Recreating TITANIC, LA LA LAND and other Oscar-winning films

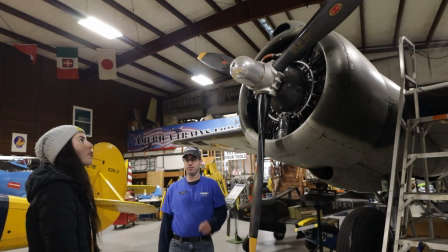12:20 To be fair, it looked almost identical, but considering we needed the plane for at least 12 hours, it was completely out of our budget.
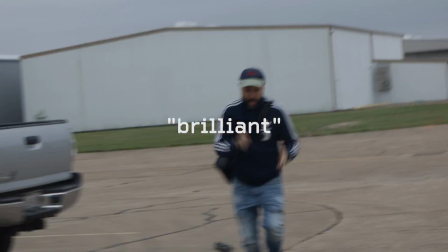12:26 However, Felipe had a quote-unquote brilliant plan to get the plane for a huge discount. I'm going to become a wartime pilot. Well, or pretend he wanted to. Trust me, once I'm on the plane, I'm going to become the best friend with that guy. He can lend us the plane for longer time so we can shoot this. Needless to say, I wasn't impressed by his plan. We're going to do your DI2, you're going to realize it sucks, and then we're going to go back to my original idea, and it will be a masterpiece.
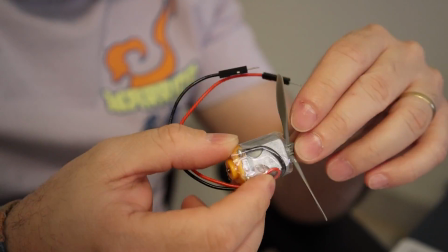12:53 Well, he was gonna have to master a ton of pieces, that's for sure. I'm not responsible if this doesn't work because it's your idea.
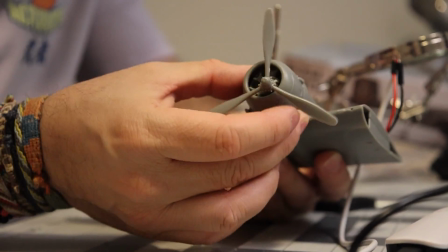13:01 I need complete silence. Basically, he needed to build this twin-engine bomber scale model that we found on clearance for $12 and modify it
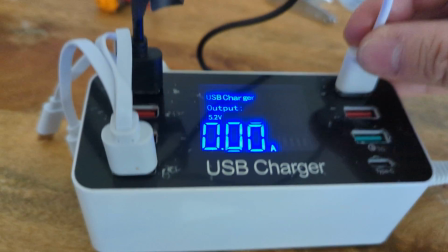13:08 by adding a DC motor that cost us another $3 so the propeller could actually spin like the one in the original shot.
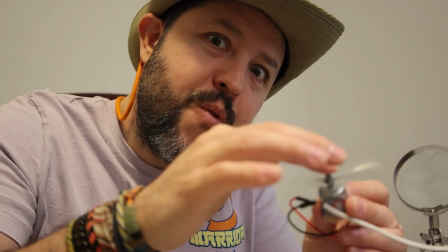13:14 You can actually feel the wind. Oh my god.
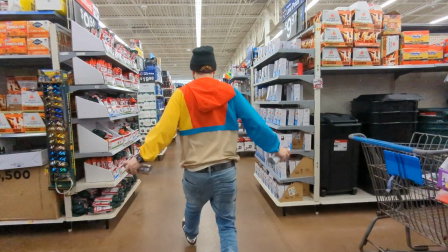13:16 Then it was just a matter of hiding the motor inside the wing, cover everything with silver and black spray paint, letting it dry, and voila!
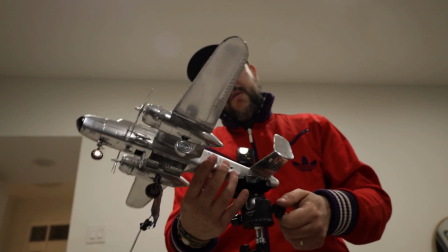13:23 Voila. We had our own Casablanca model airplane for less than $18. And now we were ready for the first shot.
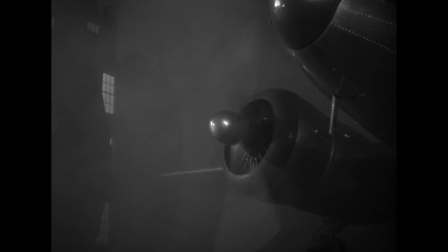13:29 Since this was a miniature and we were gonna use a real-size window in the background, we had to play with different focal lengths in order to achieve the 2Ps, which sounds like the perfect stage name for a reggaeton duo,
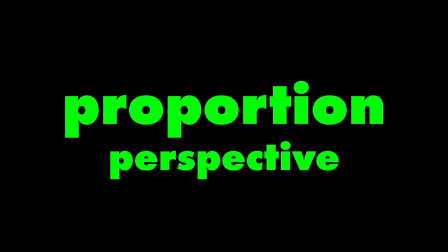13:39 but it's just a term we coined for proportion and perspective. And after many tests, we basically
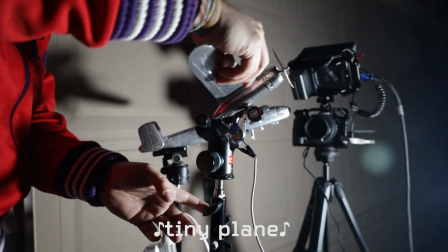13:47 then we placed our little tiny plane as far away from the background.
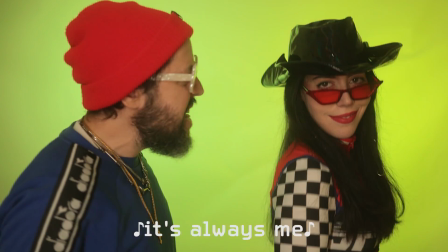13:53 Baby, set up the lights. Why me? It's always me. Damn. Just one key light on the left side of the plane.
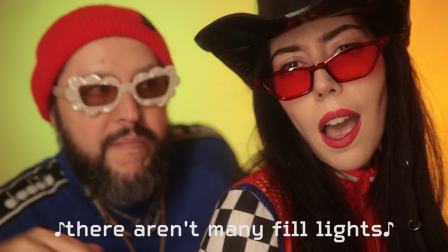13:59 Remember, this is film, nor there aren't many field lights. And no backlight, just a window that reflects.
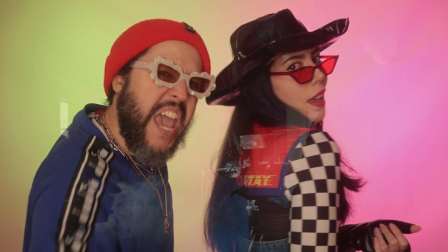14:05 It also highlights the haze. Oh my god, it's looking so good, guys!
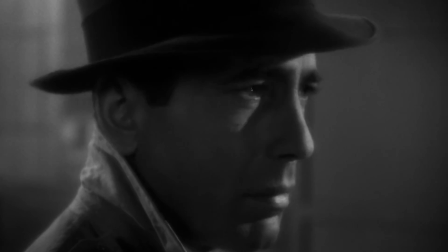14:09 And just like that, we were ready for Humphrey's close-up, for which we thrifted this hat and trench coat for $30.
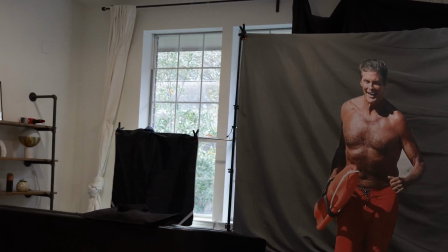14:14 And Felipe managed to turn our house into a hangar with a bunch of old backdrops and $1 worth of electrical tape.
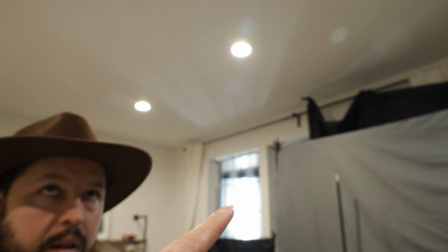14:20 Oh, how cool! I understand now. You are recreating this window there.
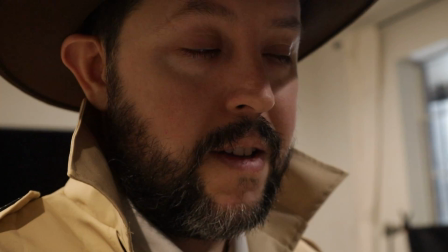14:25 I've been telling you that for 2 hours. Oh, when did you do that? Well, somebody was sleeping the whole afternoon.
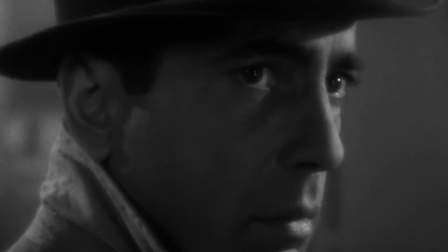14:31 To be fair, I was dreaming about Humphrey Bogart's face, which featured a high-contrast chiaroscuro effect.
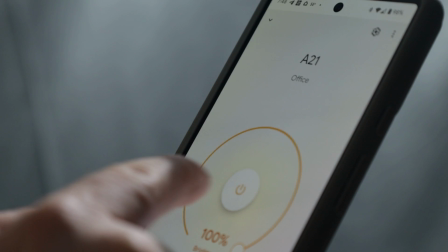14:37 So we placed one key light on the right, no fill light, a backlight that we identified from the highlights on his bag and collar,
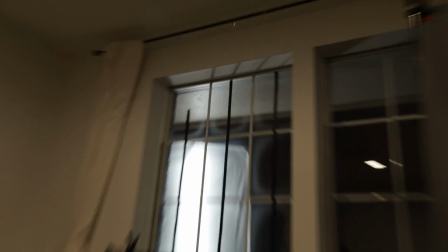14:43 a background light illuminating the backdrop, and a practical light that we placed outside of the window.
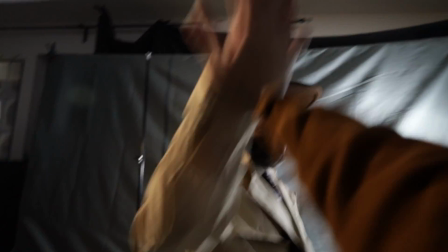14:48 Action! I think we got it. Nailed it in one take. There's only one more shot so we can finish this movie.
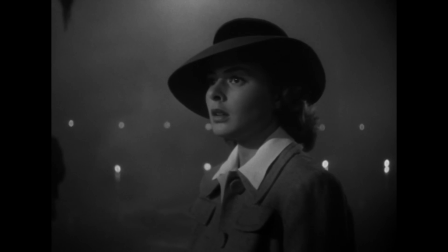14:54 And while it looked fairly simple, perhaps it was the hardest one, because ironically, Ilsa's hat was becoming harder to find than the World War II aircraft.
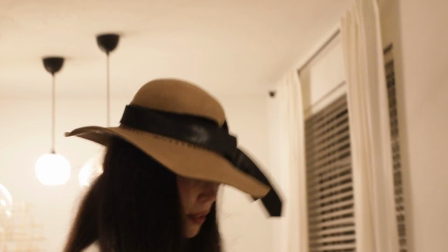15:02 So Felipe tried to DIY it, and I came out looking like the Wizard of Oz scarecrow. I look like shit.
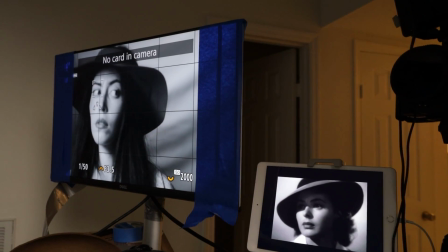15:08 I spent 3 hours working on the hat. Look at yourself, you look perfect. It was far from perfect.
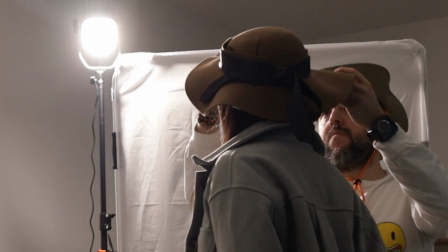15:13 Nothing was working. And it wasn't just the hat, it was my absolute lack of hairstyling skills.
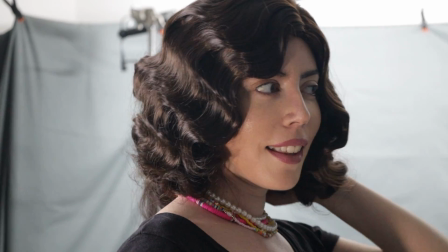15:19 So we had to reshoot the entire thing, adding a wig that cost us $9. I look like George Washington.
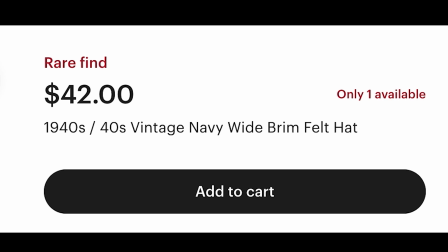15:24 And a similar 1940s vintage hat that suddenly popped online for $42.
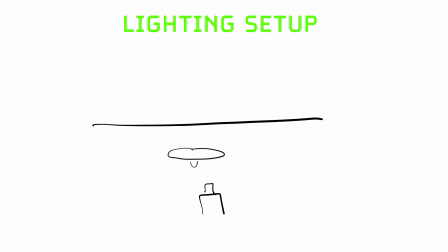15:29 Now, in terms of lighting, we also had to adjust everything. Because upon doing more research,
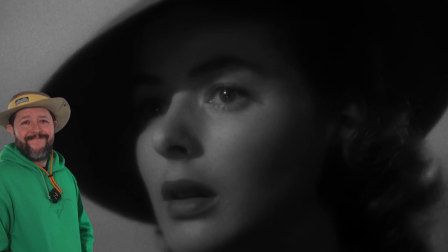15:33 I learned that the DP used two very interesting cinematography tricks to make her skin look like velvet and her eyes shine brighter than Rihanna at the Super Bowl.
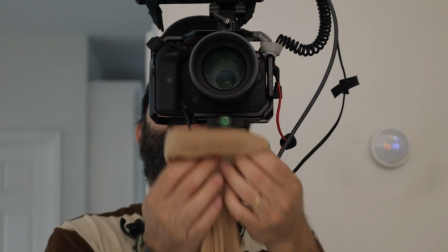15:41 So in order to create a softer look, we used a pantyhose as a lens filter, and for the eye sparkles,
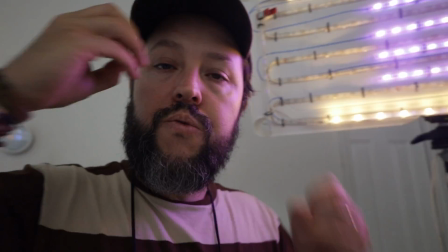15:46 we placed several tiny lights next to the key lights so they will reflect on my eyes. And here are the final results.
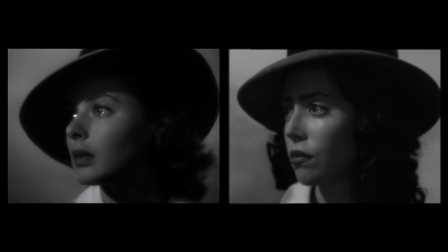15:56 Are you ready, Elsa? Yes, I'm ready.